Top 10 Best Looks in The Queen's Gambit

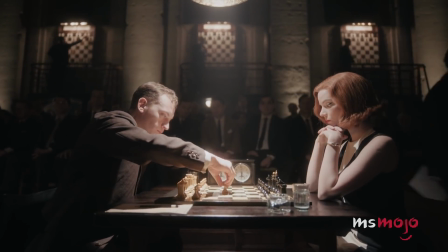[8:11] As far as they knew, Harmon's level of play wasn't up to theirs. Someone like Laiev probably didn't spend a lot of time preparing for their match.
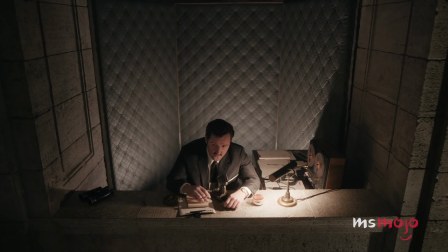[8:18]
The design creates a visually compelling silhouette, resulting in a sleek and elegant look.
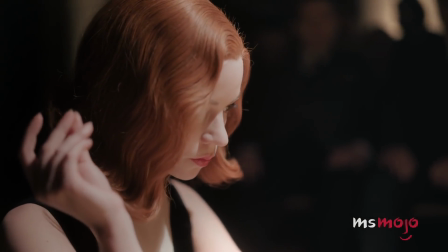[8:23]
By this point in the series, Beth's character development had progressed significantly,
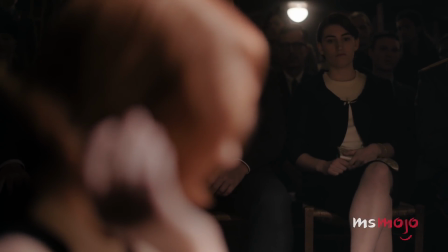[8:28]
and we can see how much she's grown through the outfit she wears in the final episode, like this one.
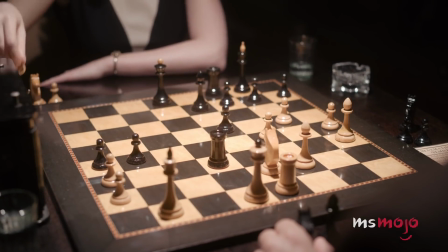[8:33] My guess is Laiev was expecting an easy win, and not at all the 27-move thrashing Beth Harmon just gave him.
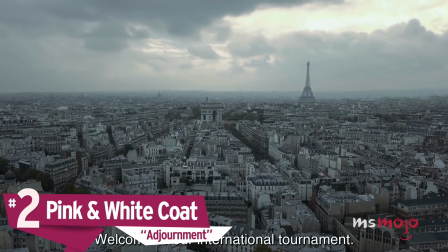[8:39]
Number 2. Pink and white coat.
Bienvenue à notre grand tournoi exclusif. C'est un tournoi à tour unique.
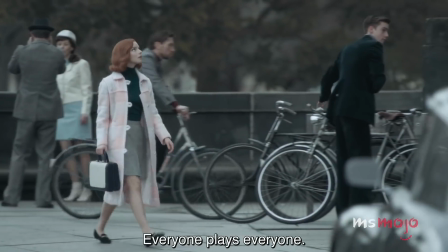[8:45] Vous vous affronterez les uns les autres de manière successive. Nous avons 6 joueurs et 5 parties.
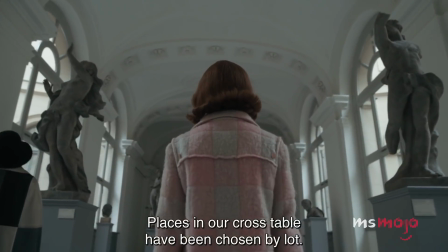[8:50]
In the penultimate episode of the series, Beth finds herself in Paris for another tournament.
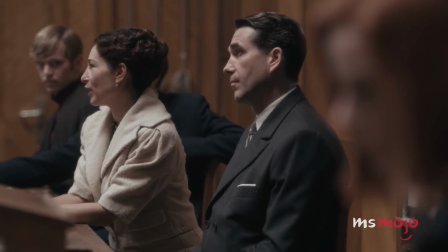[8:55]
She wears a 60s mod Parisian-inspired outfit featuring a pink and white checkerboard, or rather chessboard, pattern.
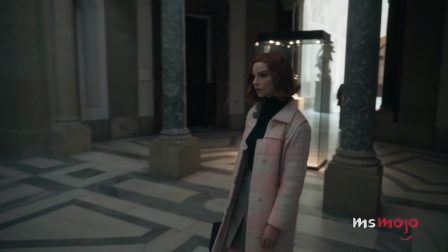[9:03] Chess still excites me in the same way.
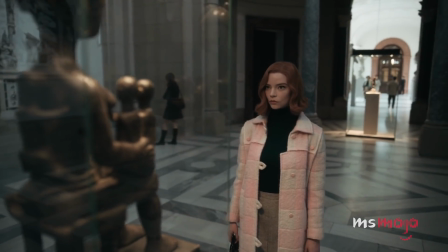[9:06] I have no plans to stop playing, and I'll likely die with my head on a chessboard.
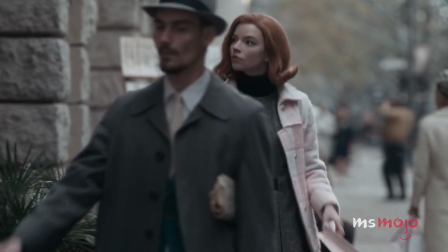[9:14]
The ultra-feminine coat is present throughout the episode, and is worn with several different outfits,
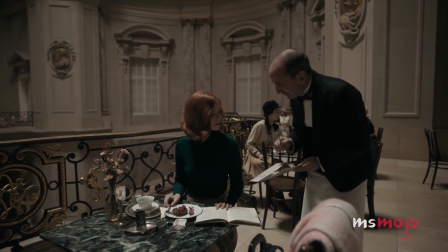[9:19]
looking equally stylish with a graphite-colored dress, as well as a green turtleneck and a dove gray skirt.
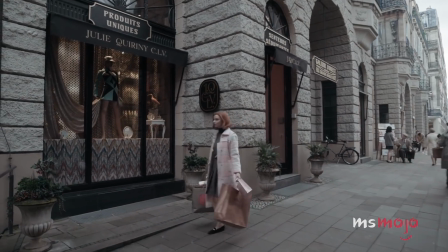[9:25] Ms. Harmon, what do you say to those in the Chess Federation who accuse you of being too glamorous to be a serious chess player?
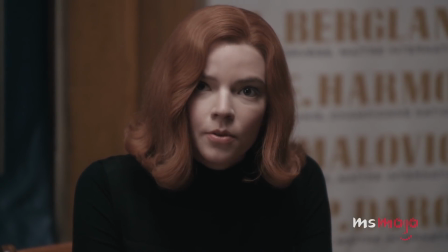[9:36] I would say that it's much easier to play chess without the burden of an Adam's apple.
This isn't the only time Beth's outerwear mirrors the board that she plays on.
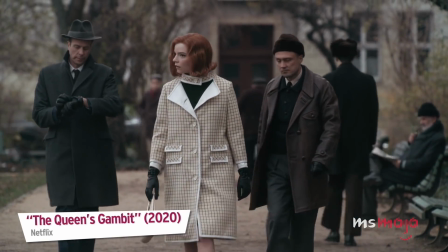[9:45]
She also wears a checkered coat in the final episode. That's just as appealing.
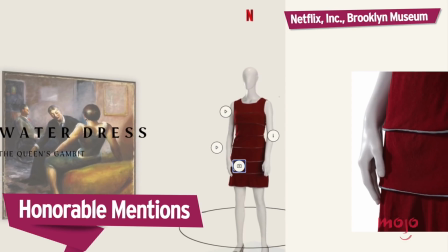[9:50]
Before we unveil our top pick, here are a few honorable mentions. Hi. Red dress in Paris.
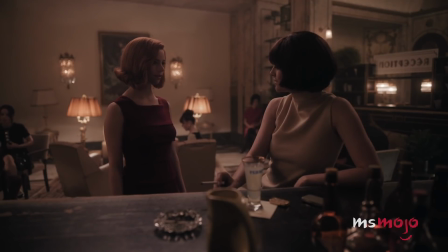[9:58] So the pretty girl has taste to go with the other gifts, huh? You make me sick, you know?
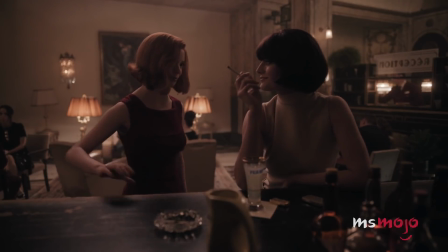[10:05] Thank you. So do you.
All black outfit.
Excuse me, miss.
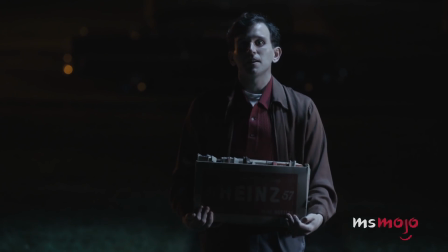[10:12] What happened to that gawky kid who kicked my ass 5 years ago?
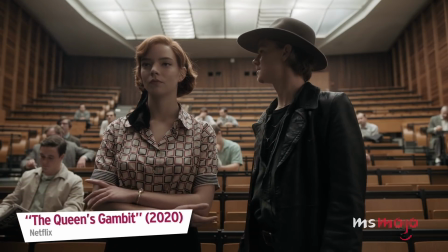[10:19] Apparently she grew up.
Geometric top.
Yet here we are in some second-rate university playing on cheap plastic boards with cheap plastic pieces.
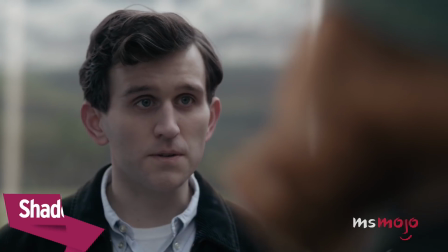[10:28]
Shades of green and bold eyeliner.
Your eyes are just like his eyes, and your skin is...
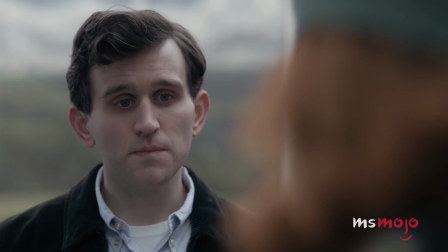[10:34] My skin. Like I said, I'm worried about you. Sounds more like you're feeling a little sorry for me.
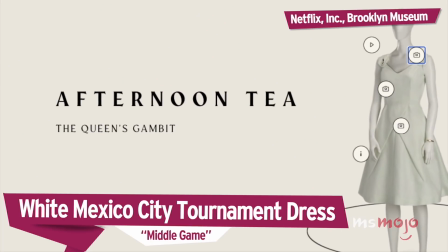[10:40] I didn't say that.
White Mexico City tournament dress.
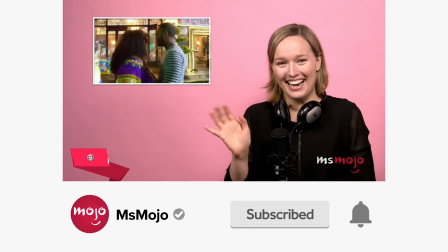[10:48]
Before we continue, be sure to subscribe to our channel and ring the bell to get notified about our latest videos.
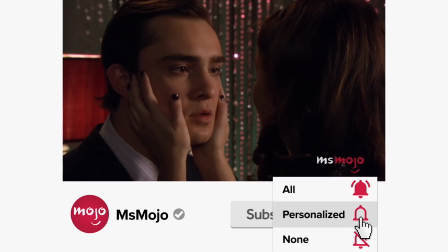[10:55]
You have the option to be notified for occasional videos or all of them.
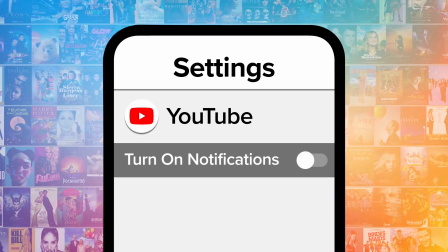[10:59]
If you're on your phone, make sure you go into your settings and switch on notifications.
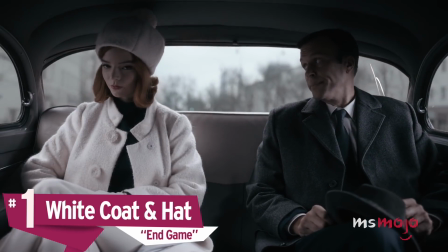[11:04]
Number 1. White coat and hat. The final outfit that Beth sports has got to be her best.
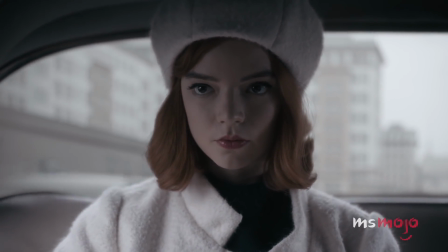[11:10]
In the last shots of the series finale, we see Beth quietly celebrating in Moscow after her big win.
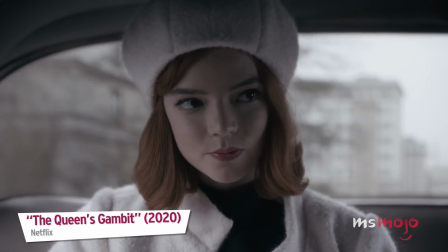[11:16] Could you stop the car, please? I'd like to walk.
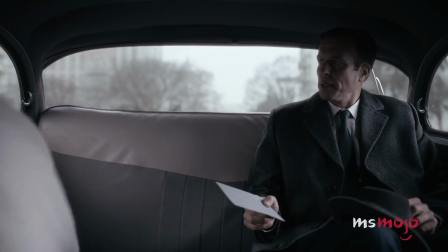[11:22] To the airport. You're gonna miss the flight.
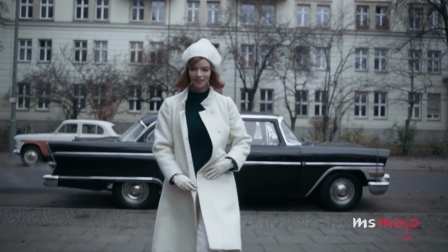[11:26]
As she wanders the streets of the city, she wears a white coat and matching white hat that make her look like one of the pieces on a chessboard herself.
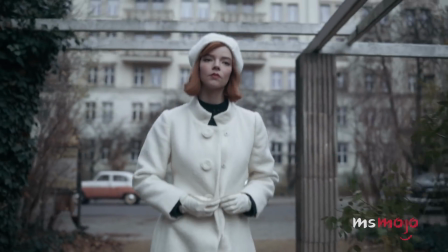[11:34]
More specifically, the piece known as the Queen. When Gabriella and Scott first told me that their idea was that at the end of the show, I would essentially have the silhouette of a white queen piece, I mean, I obviously, salivated.
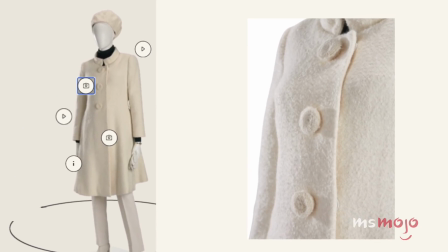[11:50]
I thought that was fantastic. While the trousers are made of a fabric called helenka, both the beret and the coat are from alpaca wool.
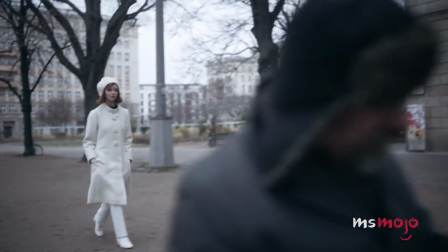[11:57]
Together, they make up a monochromatic look that is striking.
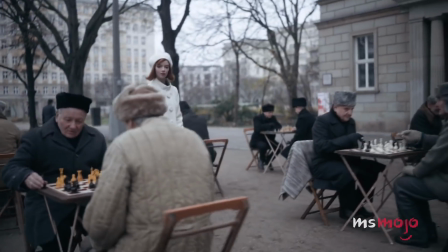[12:01]
And the color is especially important because, as we know, white usually has the advantage on the board.
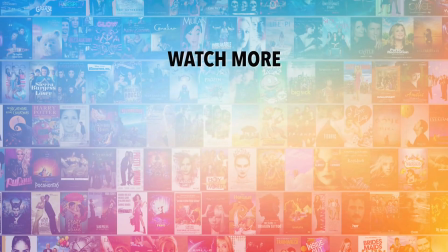[12:08] So good I am.
Do you agree with our picks? Check out this other recent clip from MsMojo. And be sure to subscribe and ring the bell to be notified about our latest videos.